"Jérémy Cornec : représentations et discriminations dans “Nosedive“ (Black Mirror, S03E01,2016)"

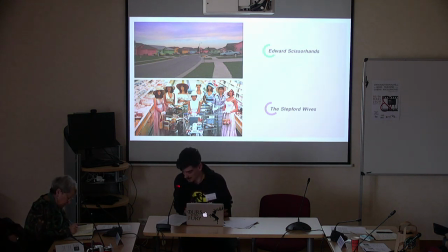Lorsque les acteurs sont filmés en extérieur, les couleurs pastel sont associées à l'effet bokeh,
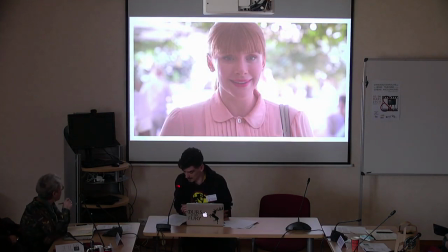flou artistique utilisé en arrière-plan, pour adoucir une nouvelle fois l'univers fictionnel et le rendre plus lumineux en renforçant les teintes blanches. Ce n'est plus seulement des individus qui se représentent comme une image parfaite dans un monde parfait, mais le filtre qui s'étend à la société entière.
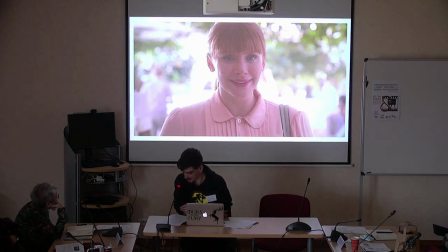L'esthétique du réseau social contamine la réalité fictive, comme si elle ne pouvait être sociale qu'en devenant faussée par des filtres. La surutilisation de cette technique déclenche chez le récepteur une réflexion sur la véracité de la description sociétale.
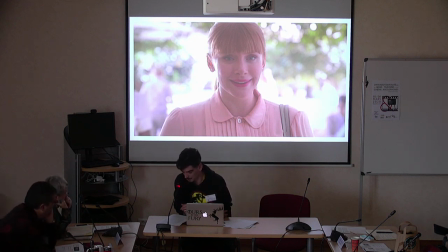Les personnages semblent véritablement évoluer dans une société parfaite où tout élément agressif est gommé ou dissimulé pour améliorer leur confort. En ne se composant uniquement que de couleurs pastel et claires, l'esthétique de l'épisode vient renforcer l'idée d'une société basée sur la discrimination raciale.
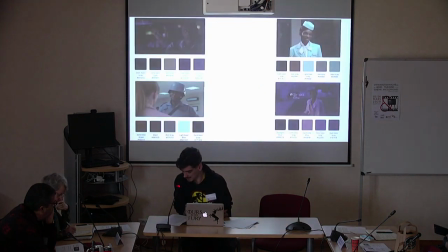Alors que les personnages blancs se fondent dans le paysage rose et blanc, les personnages noirs se voient associés à des couleurs plus sombres et plus froides.
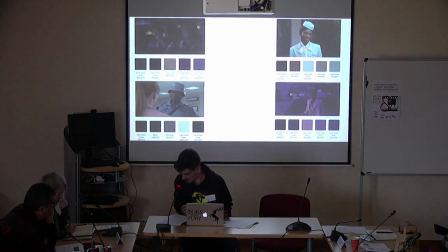Les plans montrant Chester, l'hôtesse d'accueil à l'aéroport ou encore l'agent de sécurité abandonnent les couleurs pastel et l'effet bokeh pour revenir à des arrière-plans sombres, froids, métalliques et sans artifice. La réalité n'est plus gommée, mais exposée dans sa simplicité et sa sobriété,
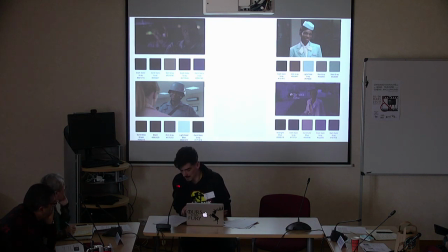et souligne encore une fois l'impossibilité pour les personnages noirs d'accéder à la vie parfaite promise par le système de notation. Cette théorie semble particulièrement plausible lorsque l'on analyse les dernières minutes de l'épisode. Arrêtée pour avoir ruiné le mariage de Paul et Naomi, Lacey, dont la note avoisine désormais 0,5, est jetée en prison.
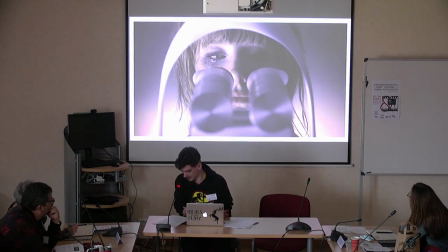Mais avant d'être conduite à sa cellule, elle se voit forcée de passer devant une machine qui semble lui retirer quelque chose de l'œil, pouvant s'apparenter à une lentille ou une micropuce.
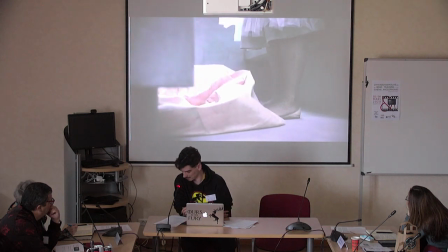Sans cet artefact, elle ne peut plus voir la note attribuée à chaque personne. Cet outil semble néanmoins avoir une autre fonction, puisque la scène se déroulant dans la prison,
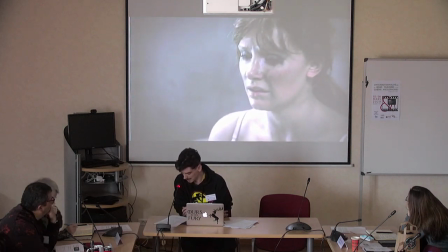de par sa colorimétrie et les plans qui la forment, est dénuée de tous les artifices utilisés précédemment dans l'épisode. Pour la première fois, Lacey évolue dans un monde gris, froid, sans artifice. Les imperfections ne sont plus gommées et son regard s'attarde désormais sur des détails tels que des grains de poussière volant dans sa cellule.
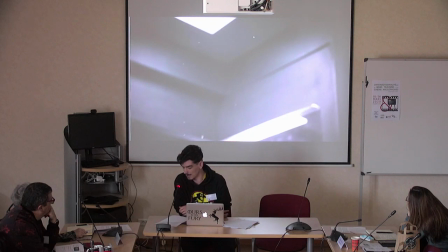Elle retire sa robe rose, dernier vestige de sa vie rêvée, pour se fondre dans le décor d'une réalité austère mais salvatrice.
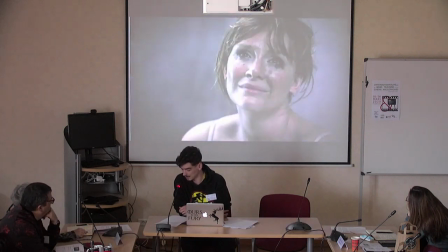Lacey fait face à un autre détenu, un homme noir. Les deux personnages se jaugent puis se lancent dans un concours d'insultes, se concluant par des sourires, preuve que la joie n'est plus simulée.
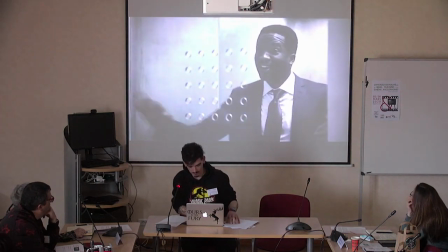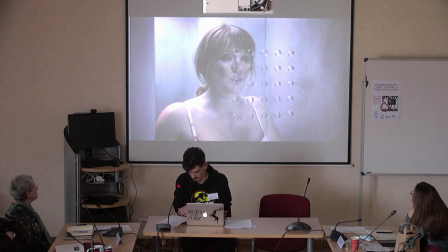Biological car crash that made Picasso screw his eyes up and say, well, that just don't make sense.
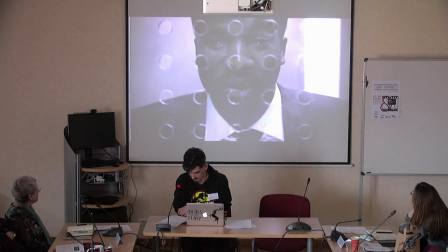You're a fucking asshole. Fuck you! Fuck you next Wednesday.
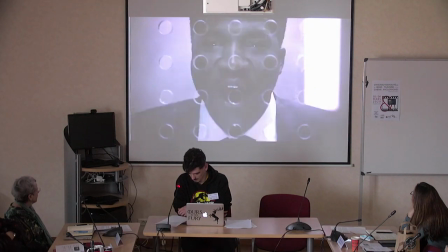Fuck you for Christmas. Fuck you! Yeah!
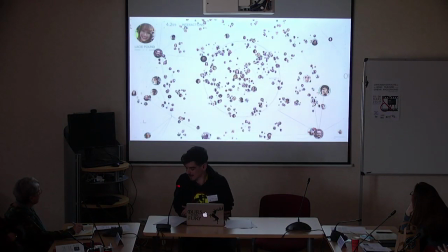Pour conclure, il apparaît clair que sous couvert d'une dénonciation de l'invasion des réseaux sociaux dans notre vie quotidienne, l'épisode Nosedive propose une double lecture sur les discriminations raciales, sexuelles, physiques ou encore liées à l'orientation sexuelle. En utilisant le concept d'intersectionnalité, il est intéressant de voir s'établir une hiérarchie au sein des personnages discriminés,
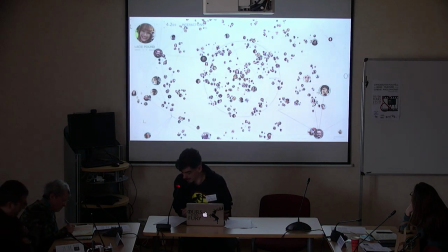et que c'est uniquement lorsque l'on associe la couleur de peau au sexe ou à l'orientation sexuelle que l'on peut voir que certains d'entre eux se retrouvent effacés de cette société. Comme s'ils n'existaient pas vraiment, ils sont condamnés à se contenter du minimum, sans repère ni représentation.
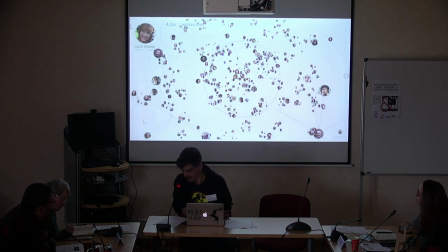Il est difficile de savoir si cette double lecture est intentionnelle ou non, même si le casting final semble être une coïncidence peu probable. Nosedive tente peut-être de nous démontrer que, malgré la libération de la parole offerte par les réseaux sociaux, certaines voix, qu'il nous faut pourtant écouter pour espérer une amélioration de notre société profitable au plus grand nombre,
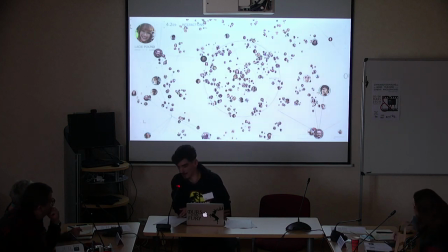restent encore muettes. Merci.